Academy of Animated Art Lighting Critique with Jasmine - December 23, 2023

So if I look at it without it, yeah, I think, you know, this should fall more into shadow here if it's truly backlit like that.
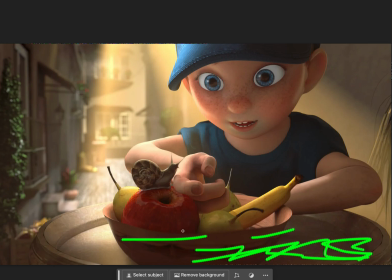[24:47]
And
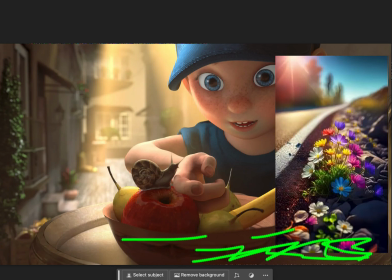[24:50]
don't be afraid.
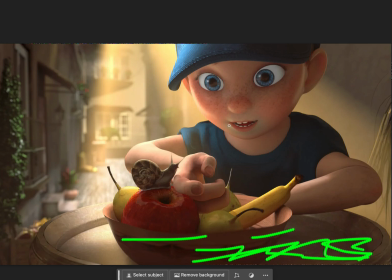[24:54]
And I'm also wondering, so this is how this is hitting here. I think his eyes are too bright. His eye whites, especially here, are too bright for the fact that he's in shadow, right? I think we can go darker here.
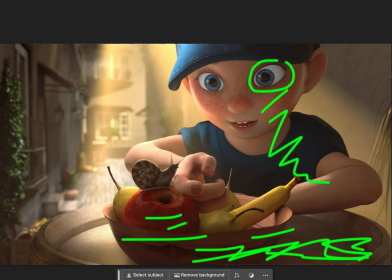[25:15]
And also on the back ends of these fruits. So overall, the overall note is, I think the key direction and everything, it's working.
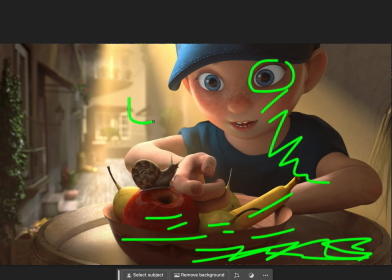[25:31]
Part of me wants to move it a little bit more this way, but I understand there is a building here, so it might not be super realistic, but to like add a little bit more shaping here.
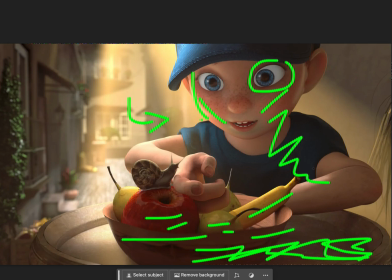[25:45]
But overall, what I want to see first is the levels in the correct place,
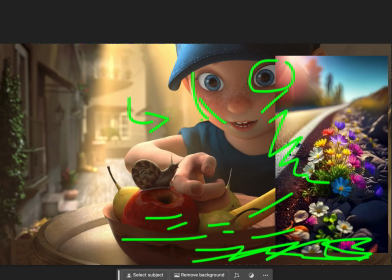[25:52]
similar to this reference where they have more of that contrast level, especially darker here.
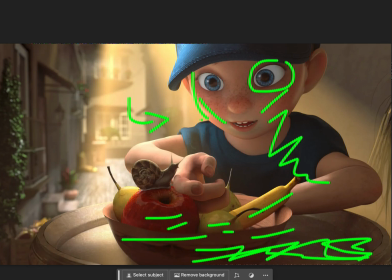[25:59]
Sorry, my scribbles are not as refined as they should be. So what I want to see is the darkest elements like here to create that shaping, right? And then the next level of shadowing, then this would also go darker, the back sides.
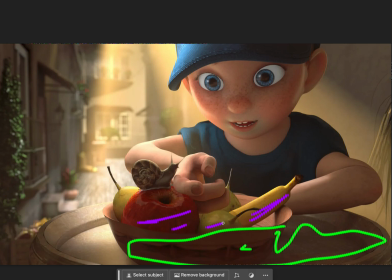[26:18]
And this would add more of a nice kind of backlit scene. And then here too. This area should be more shaped. Like right now it's all even here in the shadow, but really it should fall off.
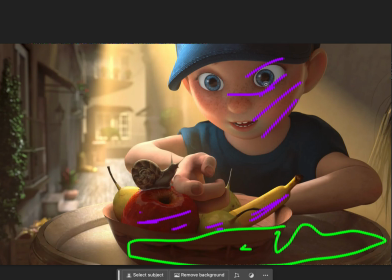[26:34]
So it has a subtle fall off into shadow. So it gets darker here. And then the other call out is, let's take a look at the shirt and why is that correct in that rig,
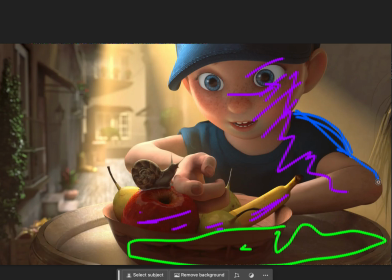[26:51]
because that's throwing me off. Like it looks like, did you move this? I don't know, it feels like the rig, he's like he's positioned in a funny way. And then the other thing is this eye white. When you bring this down, this eye should naturally come down with it as well.
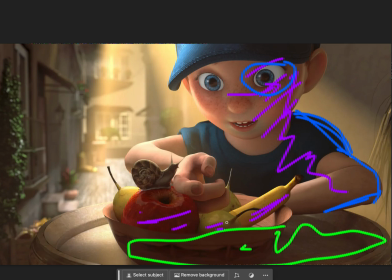[27:09]
So let's start there. And then the other thing I'll say is, so the rays are nice, the volume coming down, but let's try to soften that line here. So it's a softer feeling of the light coming down. We're not seeing like distinct lines that we are now. Okay, awesome. It's looking really good. I can't wait to see the progress.
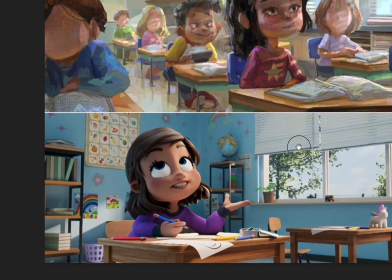[27:35]
So moving on, we have Diyor.
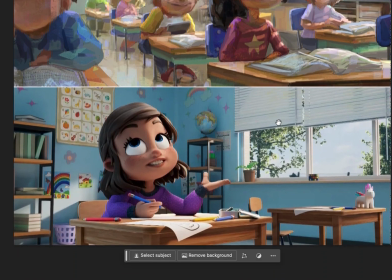[27:42]
Sorry if I said your name incorrectly. I am really liking this shot.
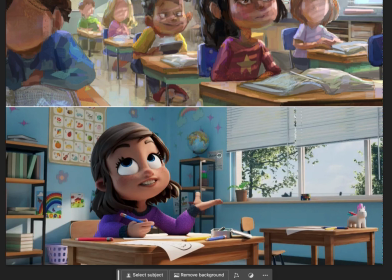[27:50]
I saw it does get animated as well.
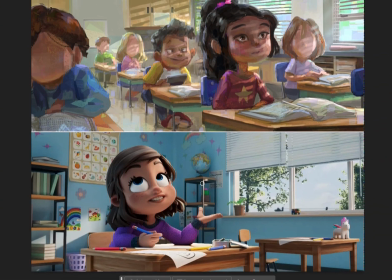[27:54]
And looking at your reference, I think, it's a great first iteration of it.
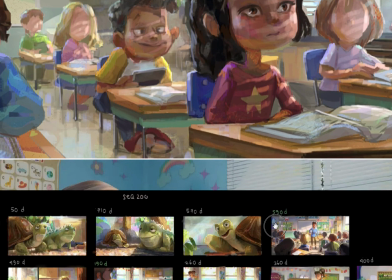[28:02]
Okay, and I pulled up this reference as well that you had here.
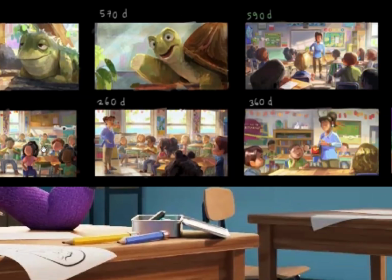[28:07]
Just taking a look quickly. Okay.
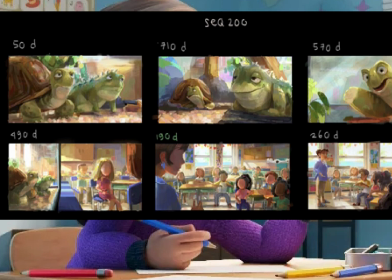[28:14]
I'm going to take that one away. And let's look at your shot here.
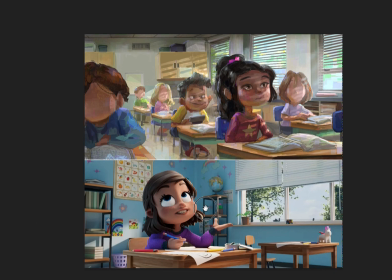Okay. So overall, I think it is, a great start.
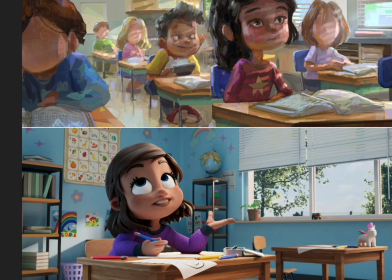[28:31]
One thing, the biggest call out, the first thing that I'm seeing is the eyes, which is good, right?